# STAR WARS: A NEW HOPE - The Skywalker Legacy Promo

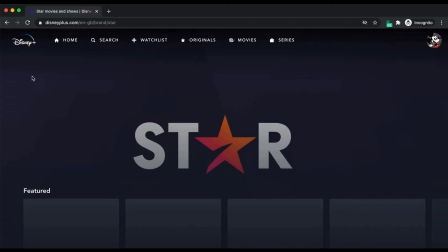Disney Plus or Netflix, for example, have different movies for each country. Access should not be tied to a region.
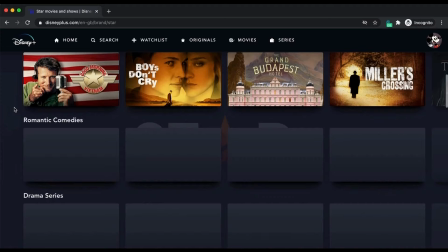In China, YouTube and most social media websites are banned. With Surfshark, you can solve the problem by simply changing your location. Just connect to the service and refresh the page.
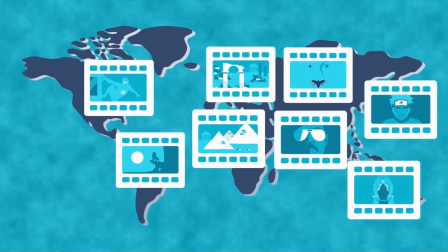Surfshark is an app and browser extension that enables you to place your laptop or phone anywhere in the world and allows you to access the internet as if you were in that country.
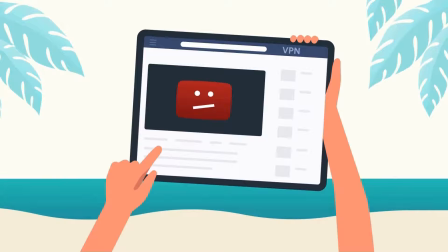You can watch any content, anywhere in the world, on any of your devices.
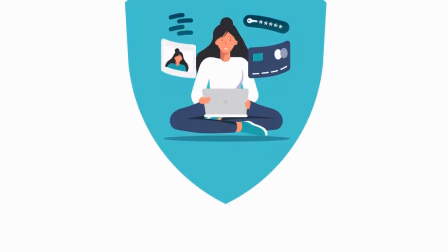Surfshark turns you into an anonymous and hard-to-trace online user and makes the internet a safer and more enjoyable place for you.
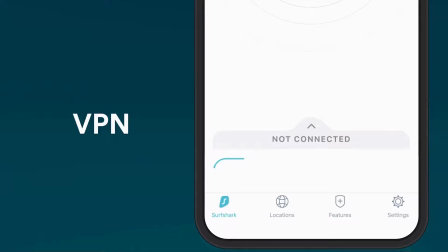I use Surfshark every day. It automatically starts up whenever I start my PC, and whenever I need it, I activate it with just one click.
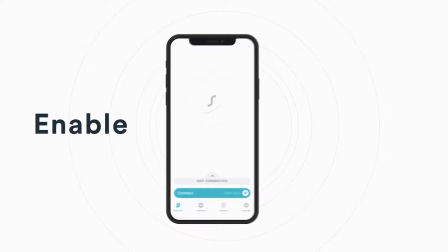Surfshark is the only VPN to offer one account to use on an unlimited number of devices.
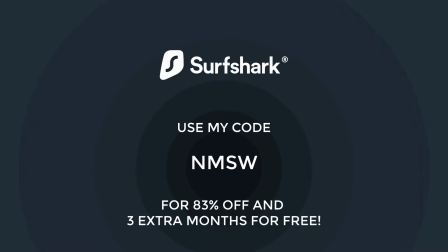If you want both protection and freedom online, use my code NMSW, short for Not My Star Wars, to get 83% off plus three extra months for free.
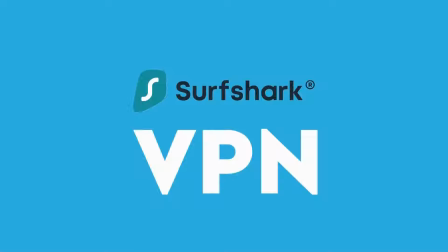Surfshark offers a 30-day money-back guarantee, so there's no risk to try it out for yourself. The link is in the description below.
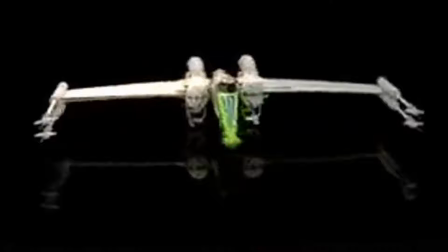In Colin Cantwell's original concept model, of course, it has the long nose just like the real X-Wing had, but we were also amused that the body of that is actually a dragster body.
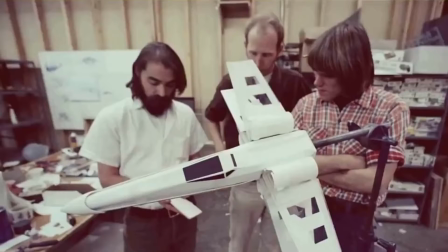That's what makes that long, long nose.
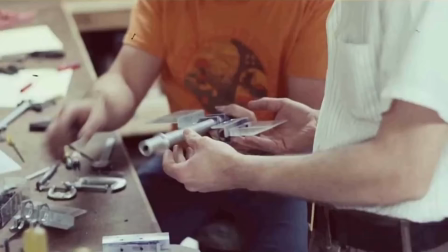His His models were kind of lightweight, not as swarthy, not as strong-looking, so we took some of the ideas, which I think was originally Ralph McQuarrie's idea.
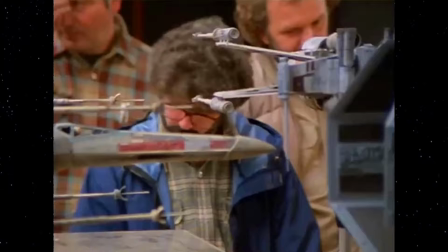He had a small X-wing in a painting, and George had this idea of a used universe.
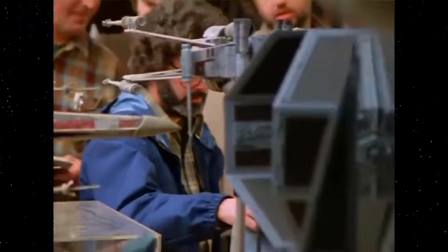I remember the idea came down from him, and he didn't want anything too slick or too well-painted.
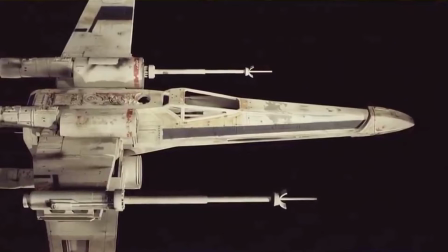It also needed to look aged, and also boilerplate technology. Everything had to look like it had been riveted together, assembled, rather than just a slick mono shape.
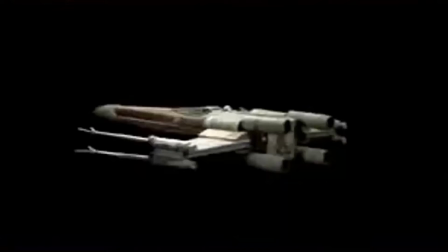We changed quite a bit from the concepts for the X-Wing.
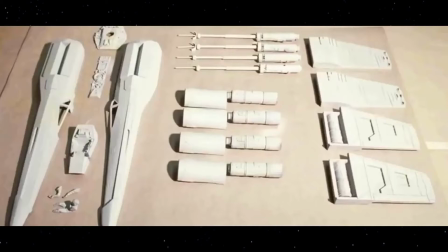And one of the reasons was to make it look stronger, but also it had to contain motors for the ship to go into an X. We carved it out of wood.
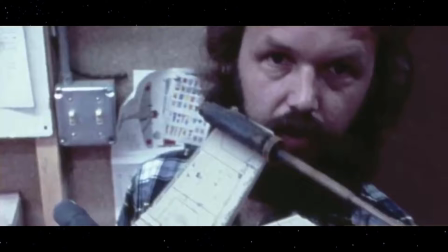We didn't always do that, but that was in the case we did. It also had a lot of tank parts, and all along the backside where the engine is and the back end and that kind of thing had...
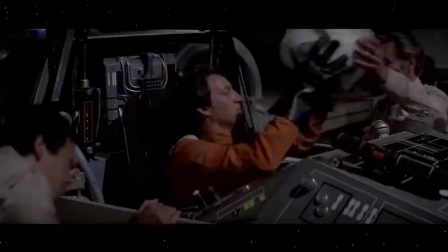It was really well and completely detailed. But the X-Wing, you know, became a very, very important model.
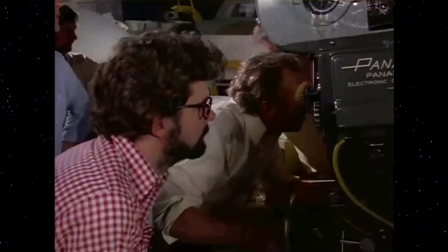There was a lot of emphasis on the X-Wings.
They could use a good pilot like you. You're turning your back on them. What good's a reward if you ain't around to use it?
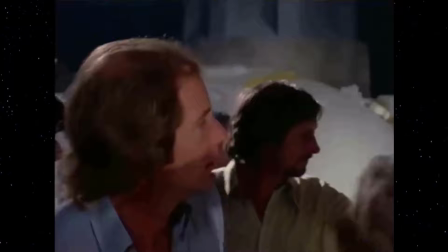Besides, attacking that battle station ain't my idea of courage. It's more like suicide.
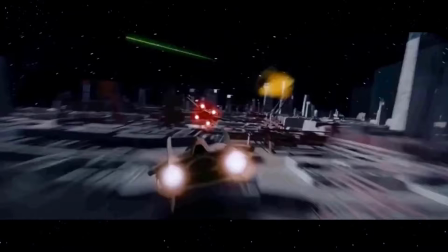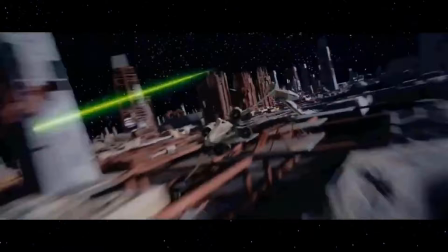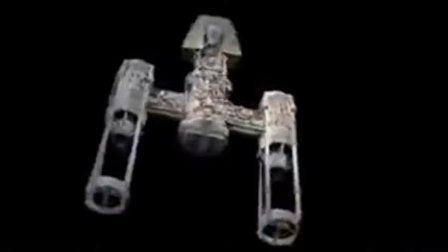I'm going in.
The Y-Wing was featured in some of Ralph McQuarrie's early concept illustrations.
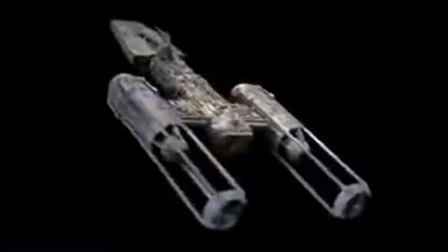It kind of harkens back to the P-38, you know, the two-fuselage fighter plane of World War II.
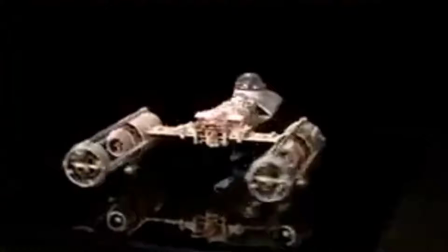I think the Y-Wing particularly is an interesting idea and an interesting ship.
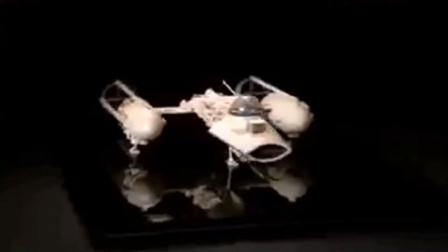It reminded me a little bit of a 57 Thunderbird. It had kind of a sleekness to it.
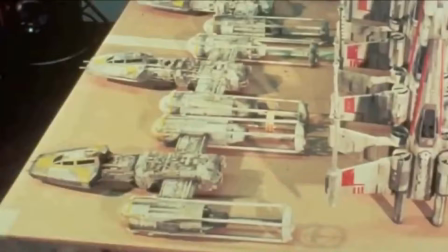As we worked on it and added details to it, it took on more of a kind of a cobbled together hot rod look.
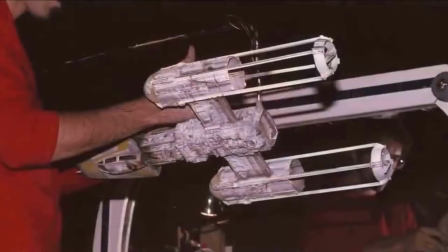We had a lot of freedom in interpreting the concept models and a lot of the time the direction that
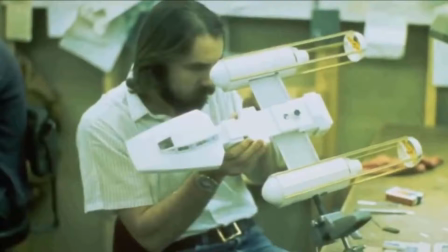they took was determined more by the kind of parts that we could find to build them.
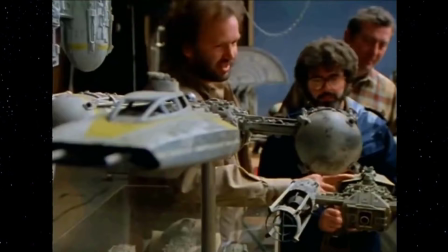Like I remember the front of the rocket engine was actually a legs container. That was a plastic container for a hose that we could just get at a drugstore.
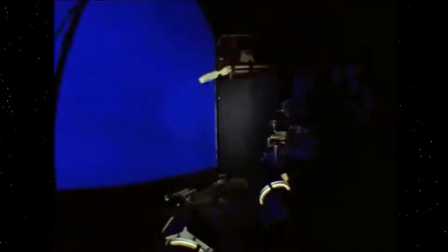All the smaller fighter models had to be produced and molded in foam to make explosion versions of them.
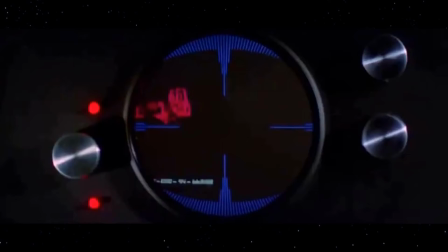That's a bit more difficult and time-consuming to make sure that every detail that's put on there could be pulled out of a mold.
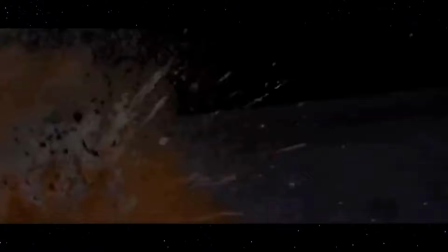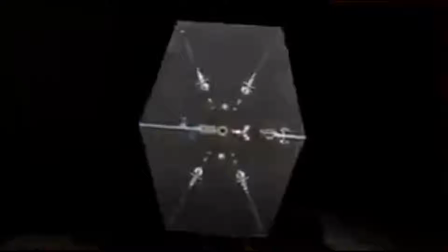The concept for the TIE fighter is much more spindly.
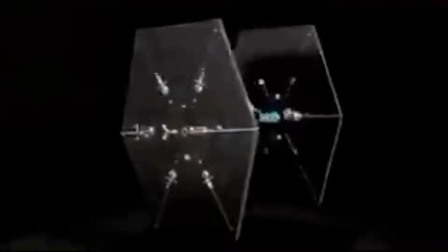You can see that little round shape has no real detail in it, just a little ball and the rods and the wings are very lightweight and thin.
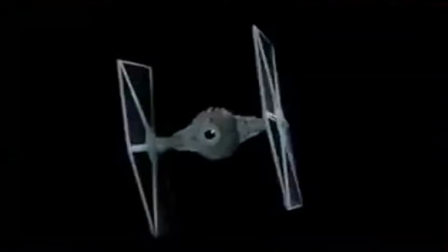The final TIE fighter also changed radically for color.
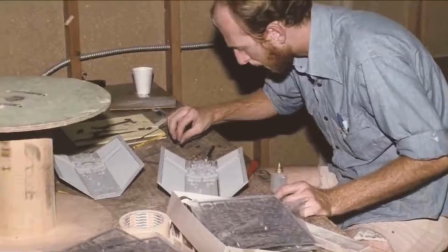The bad guys all had this kind of a dark military blue battleship color and the good guys were a little bit lighter value.
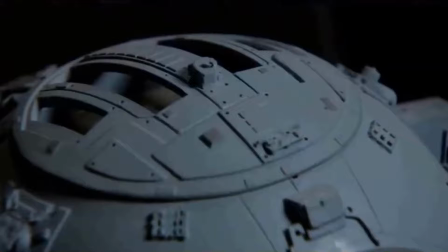On the TIE fighter we did kit bashing but there's so many shapes.
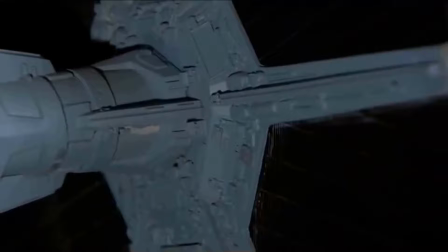The multi-spoke thing on the wheel, the ball that isn't totally a ball that goes off into a more of a hexagonal side pieces, all of those had to be carved individually.
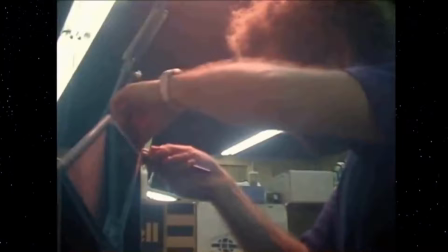They weren't kit-bashed. The kit-bashing part of it is the little tiny little details.
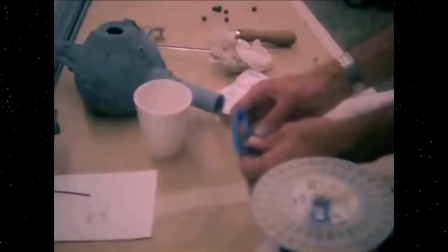And we knew that since you had a key light all of the sun, it would create all these little hard shapes, hard little lines and everything on the shadows.
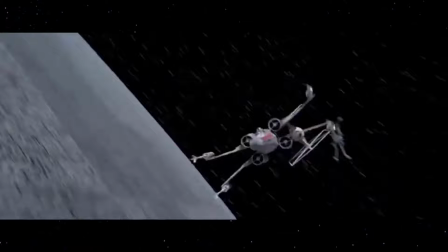They do have a certain amount of bashed kits in there, but the bulk of it is carved in wood or plastic and then molded.
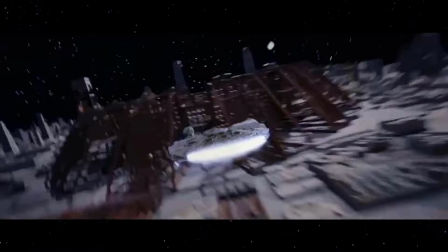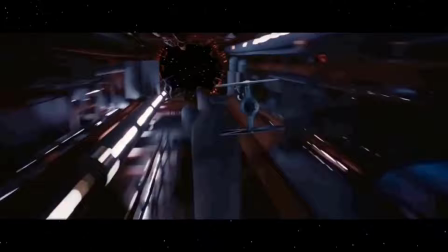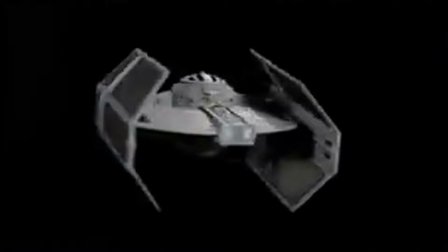You can definitely tell Darth Vader's ship because it doesn't have those big long wings up the side you know it's more condensed the cockpit is exactly
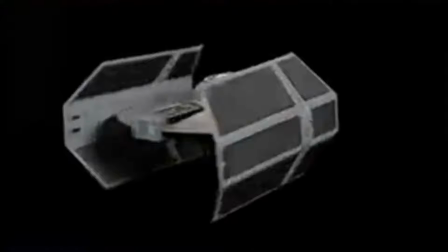the same or at least almost exactly the same but the wings were just made different so you definitely knew which ship darth vader was in when they
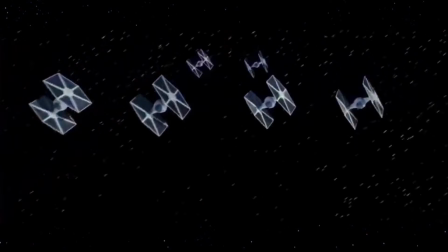would appear on the screen stay in attack formation at the very beginning we didn't think like there'll be a special tie
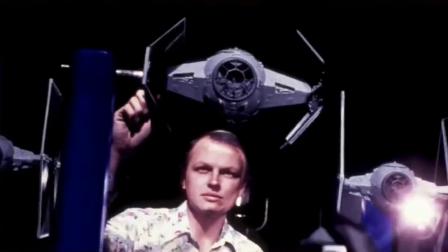fighter for darth vader but they knew they set them out in space and they're flying around well who's who you know what do you put a big sign on it that says
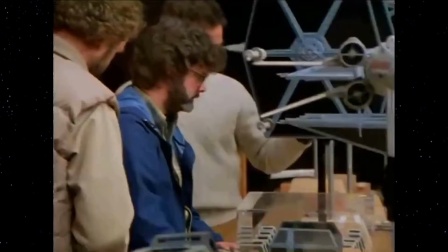this is darth vader's ship or you know how do you do that because even when you go in for a close-up on the face, and then when you go to a faraway shot,
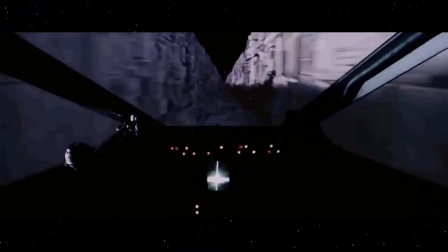if all the TIE Fighters are exactly the same, you know, which one is he?
I have you now.
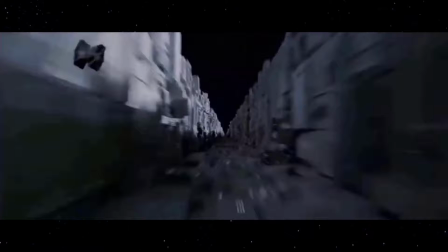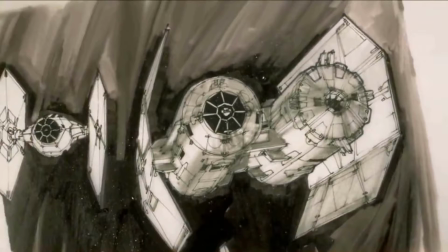Curiously enough, there was even a drawing that was called the Double Cockpit TIE Fighter that was similar to Darth's,
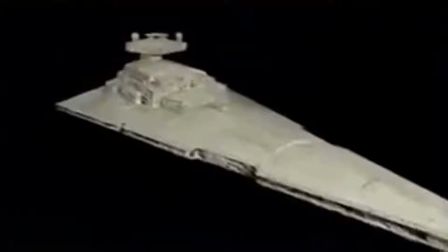and we nicknamed that the Double Chili TIE because there was a place you could get chili dogs near where we worked. In the original of the Star Destroyer,
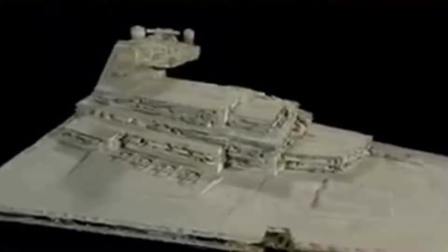Ralph McQuarrie was the one that did this little triangular thing, maybe about an inch and a half long, that was in one drawing, incidentally.
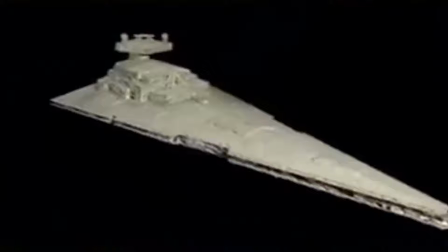And George really liked that idea. And then he then hired a model maker. This was before there ever was an ILM that they made these concept models.
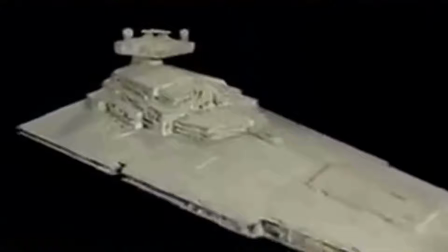You know, it was really fun to build because a lot of the uncertainties about what it was,
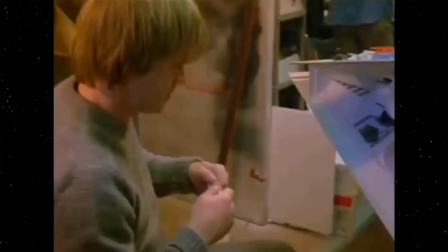like the proportions of it and the shape and all that stuff was pretty well nailed down.
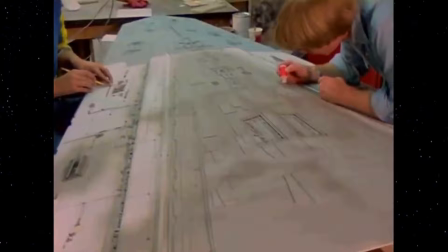One of the things that was very important was to try and transmit to people what the scale of the thing really was, how big it was.
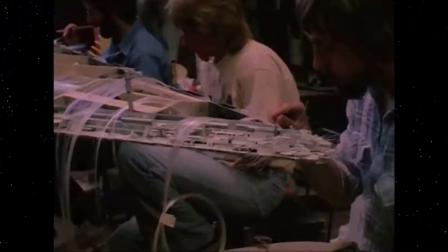And we knew that the way that when you fly over a city, you tell the difference between flying over Poughkeepsie, Illinois, and Los Angeles is by how many lights there are.
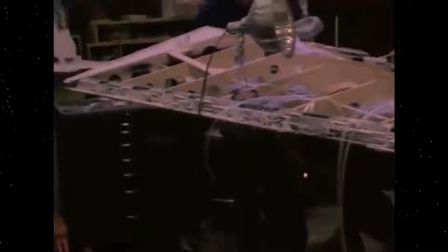We put tens of thousands of fiber optics in that particular ship. And fiber optics allow you to have this little, tiny, little pinpoint of light.
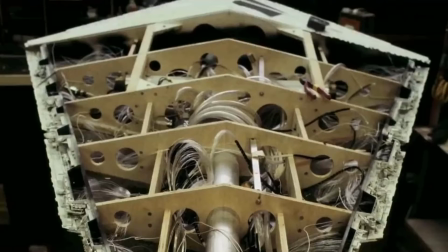We had a light source on the inside of it. It was a projection lamp. And then it went out to travel down all of these fiber optics to different pinpoints on the ship.
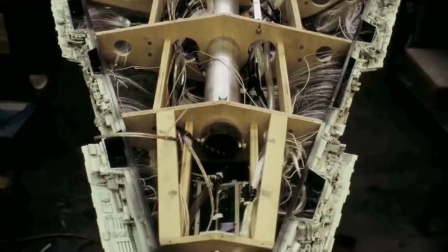There was tungsten halogen bulbs that were inside the ship, which are very hot and require cooling, and there was a compressed air system to cool those off.
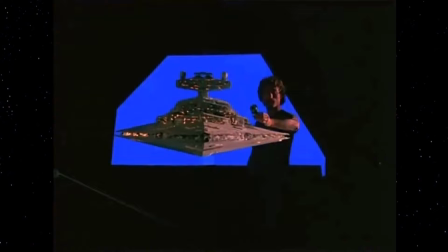It was like a little miniature nuclear reactor out there on the stage.
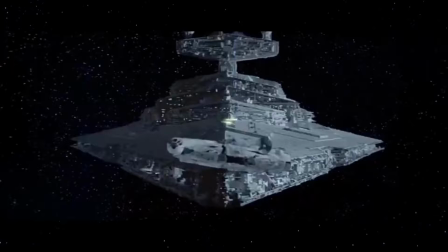We tried to transmit scale to people on all the ships.
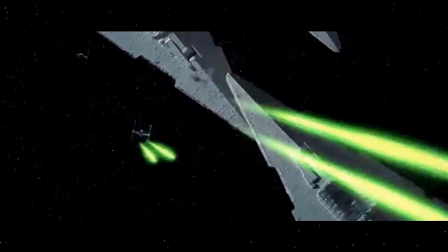It was like big ships have hundreds of thousands of lights, little ships have one or two or three or five, you know.
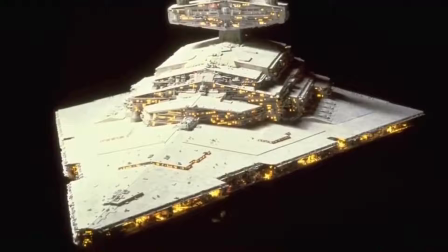So right from the beginning you'd say, oh, this is really a big ship because it has lots of lights on it.
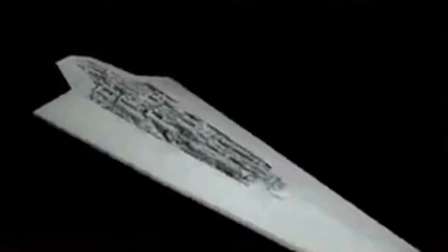The Darth Vader Star Destroyer, the original idea to save money was to just take the regular white Star Destroyer and paint it blue.
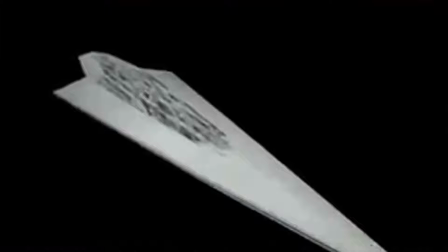From a model maker's point of view, the problem with that is it had tens of thousands of little fiber optics that we would have to scrape to get the lights exposed.
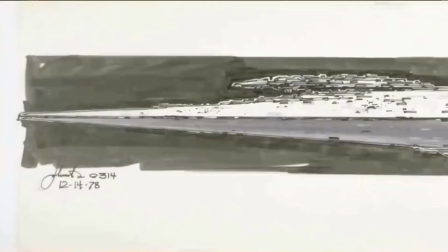And also we knew that just because they tell you that they're through shooting the white Star Destroyer, it doesn't mean they really are.
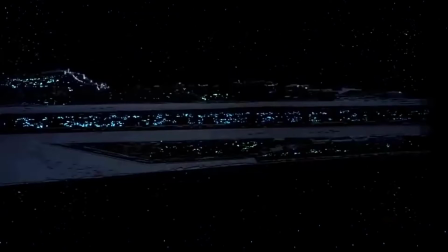Joe Johnson started drawing that really long, long, long narrow arrow is really what it looks like.
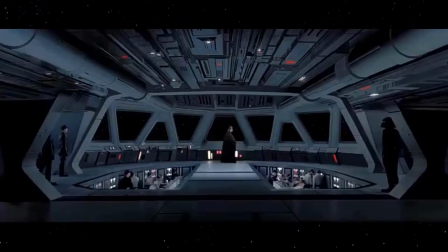We were going to make this whole new Darth Vader ship, which was called eventually the Executor, but to make it be really huge, we needed to have more lights.
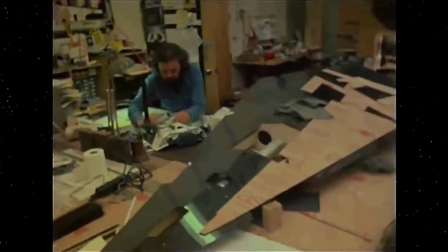So if the 8-foot white Stardusther had about 100,000 lights, Darth Vader's ship then, since it was so much bigger, had to have many more lights.
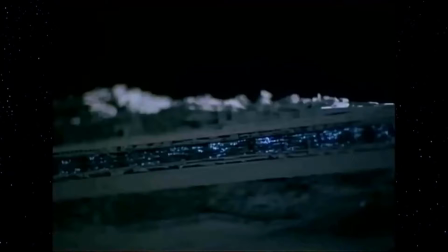We couldn't use fiber optics because we were already reaching the max at around 100,000 fiber optics.
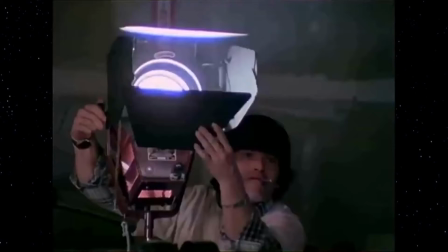So what we did was doing artwork and then etching into brass these little tiny holes.